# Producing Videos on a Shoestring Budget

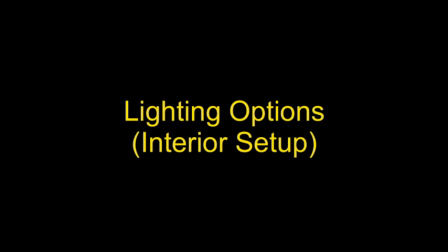[12:31]
So here's a video that we put together that's going to walk you through some different scenarios. This again was one that we shot on an iPhone and edited on an iPad.
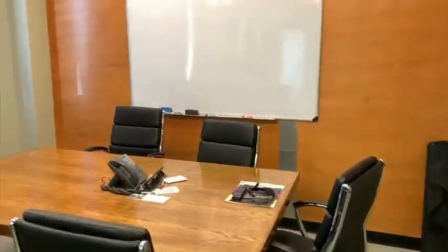[12:42]
Alright, so the first thing for this video is we need to choose a location for filming.
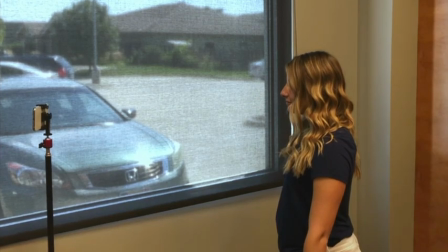[12:47]
And we really like this conference room that lets in a lot of light. So we're going to use that to our advantage by placing our subject in the camera right next to that window.
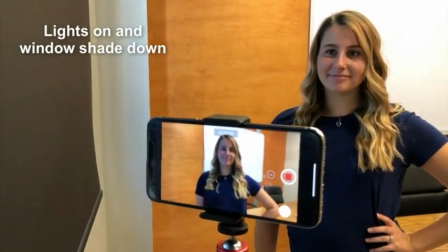[12:55]
In this first scenario, we really haven't done much. We're just setting up the camera and we've got our lights on and window shade down.
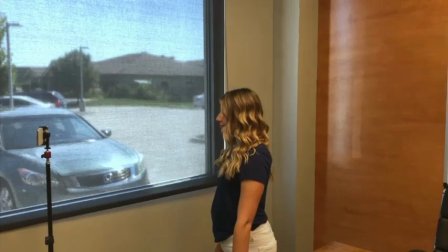[13:01]
And you can see this is our least favorite because we don't get much separation from the background. and it's not very flattering for our talent.
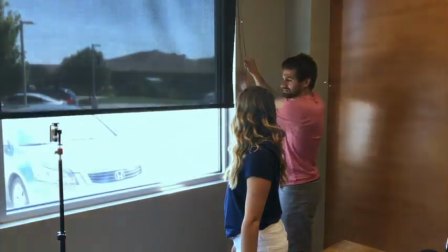[13:08]
So we're going to fix that by raising the curtains here, letting in a lot of that natural light.
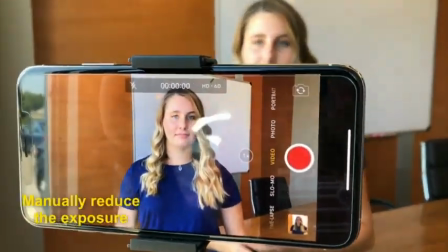[13:13]
You're going to realize quickly that that might be a little bit too overexposed,
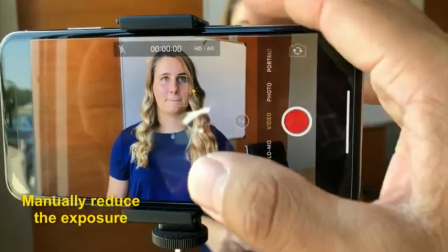[13:18]
and so we're going to mainly reduce the exposure on the iPhone here and bring that down a little bit.
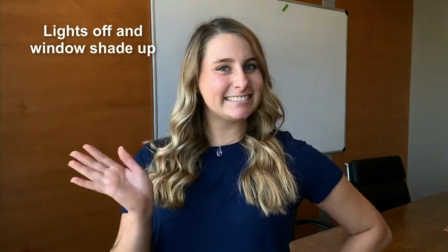[13:23]
And now you can see what our subject looks like there. There's some great separation of the background.
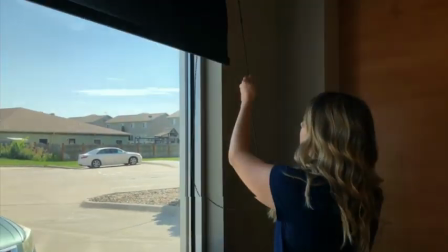[13:29]
I really like that, but it might be a little bit too dramatic for the look we're thinking.
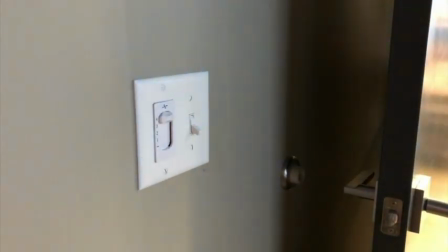[13:33]
So we're going to bring those shades back down, but we're also going to flip off those lights. And here's our third scenario, which we like the best, which is our lights off and our window shade down.
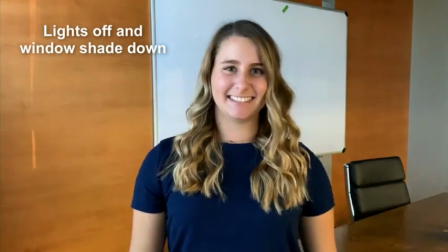[13:43]
And this is a nice flattering look with a little bit of separation from the background.
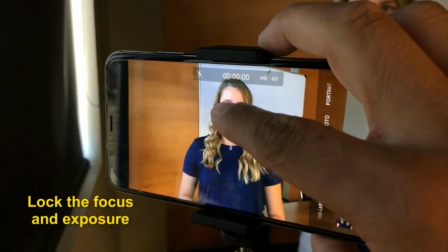[13:48]
Before we finish up, we're going to lock our exposure and our focus by holding that.
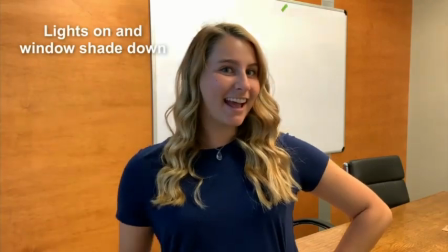[13:54]
So that way it won't jump focus or change our exposure. But here's one last look at our first setup with the lights on and the window shade down.
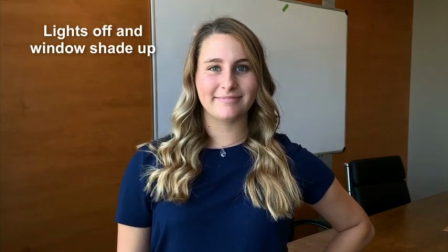[14:01]
Then we brought that window shade up, let it let in that light, and here's our option number two.
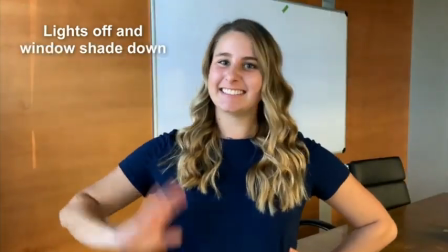[14:07]
And then finally, our third interior option that we liked the best was our lights off and our window shade down.
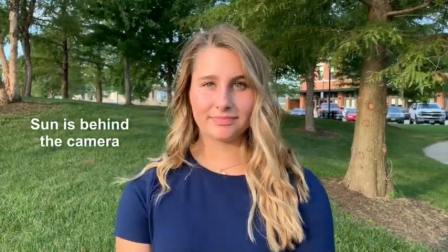[14:19]
In this first setup, we've got the sun behind the camera, and this is our least favorite option because we're getting a lot of harsh direct lighting on our subject.
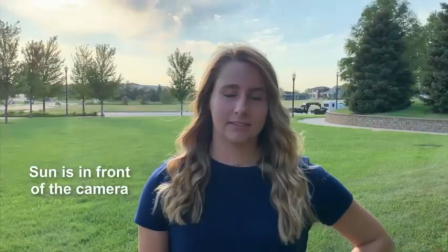[14:27]
It's not very flattering. And so we're going to flip the camera and the subject around,
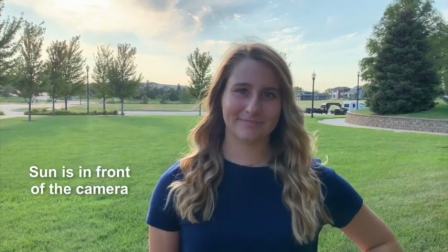[14:31]
and now that sun is behind our subject acting as a nice edge light as well as cutting down on
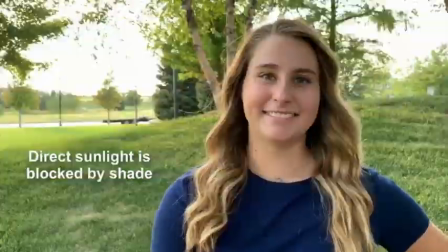[14:37]
the harshness on the light on the face but our third and best option is actually to move our subject into the shade
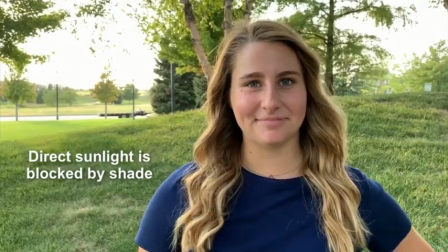[14:43]
where we get nice natural light on the face and it's much more flattering and appealing.
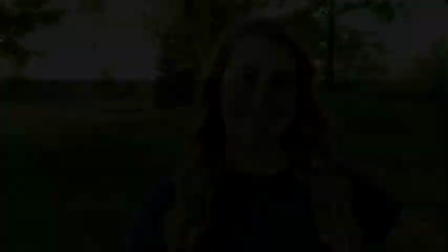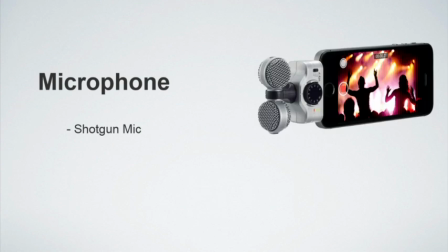[14:53]
So yeah moving on from lighting to microphone as I mentioned earlier pretty much every camera comes with a microphone but the problem is that's usually going to be far away from your subject or an omnidirectional microphone that's going to pick up a lot of background noise.
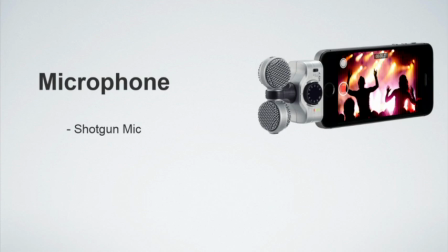[15:07]
So one of the biggest tools or the most used tools that we have is a shotgun mic, and these come in a couple different flavors, but the example there I've got is one that can plug directly into a smartphone and can focus the microphone path of what we're going to be picking up.
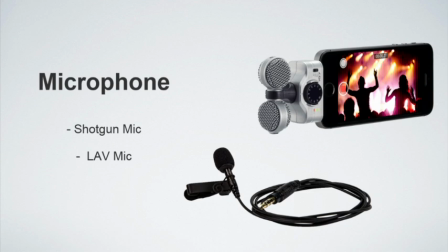[15:21]
Another option, a good option, is a lav mic because that's a microphone that's going to be attached to the person, the talent speaking on camera, and that's going to get that microphone as close as possible to the audio source in order to cut down on that background audio and so we've created another
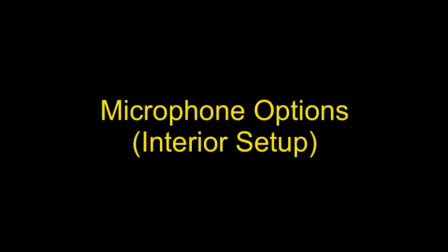[15:36]
video here it's going to show you those two options when we're using them with a smartphone in a couple different scenarios in here
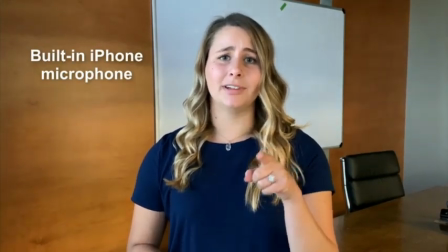[15:43]
so this audio is coming from the internal microphone inside my phone and you could be hearing some echo and possibly the fan and the AC
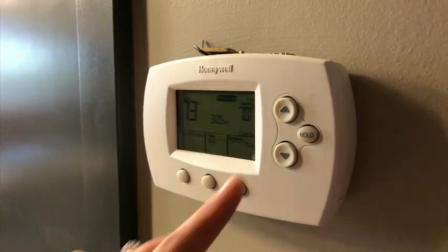[15:51]
to fix this we're going to turn off that fan and we're going to raise up our temperature on our air conditioning unit
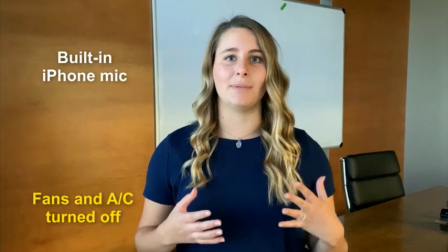[15:59]
So we turned off the fan and we turned off the AC,
so the audio might be a little bit better, but you're probably still going to get some echo.
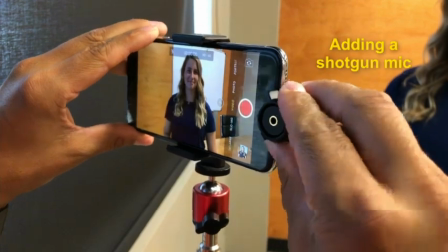[16:06]
In order to improve that audio even more, we're going to add a shotgun mic to the camera to provide a little bit better audio,
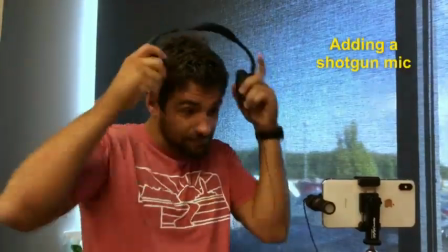[16:13]
but we can also monitor the audio with headphones for our camera operator.
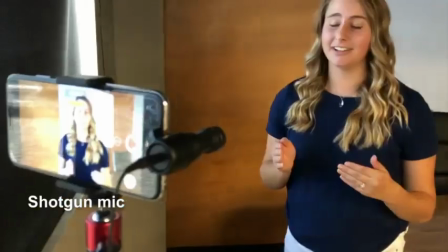[16:19] So now we're recording our audio with a shotgun mic connected directly to our camera. A great feature about this is you can have someone monitoring the audio on the side.
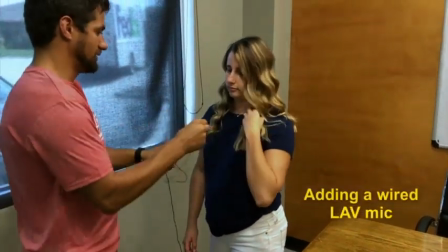[16:29]
And our best option is actually going to be adding a wired lav microphone.
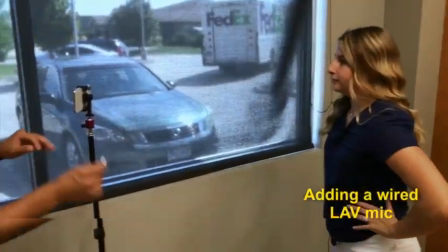[16:34]
This is a small microphone that's going to be connected directly to our talent and then plugged into a wire into our camera.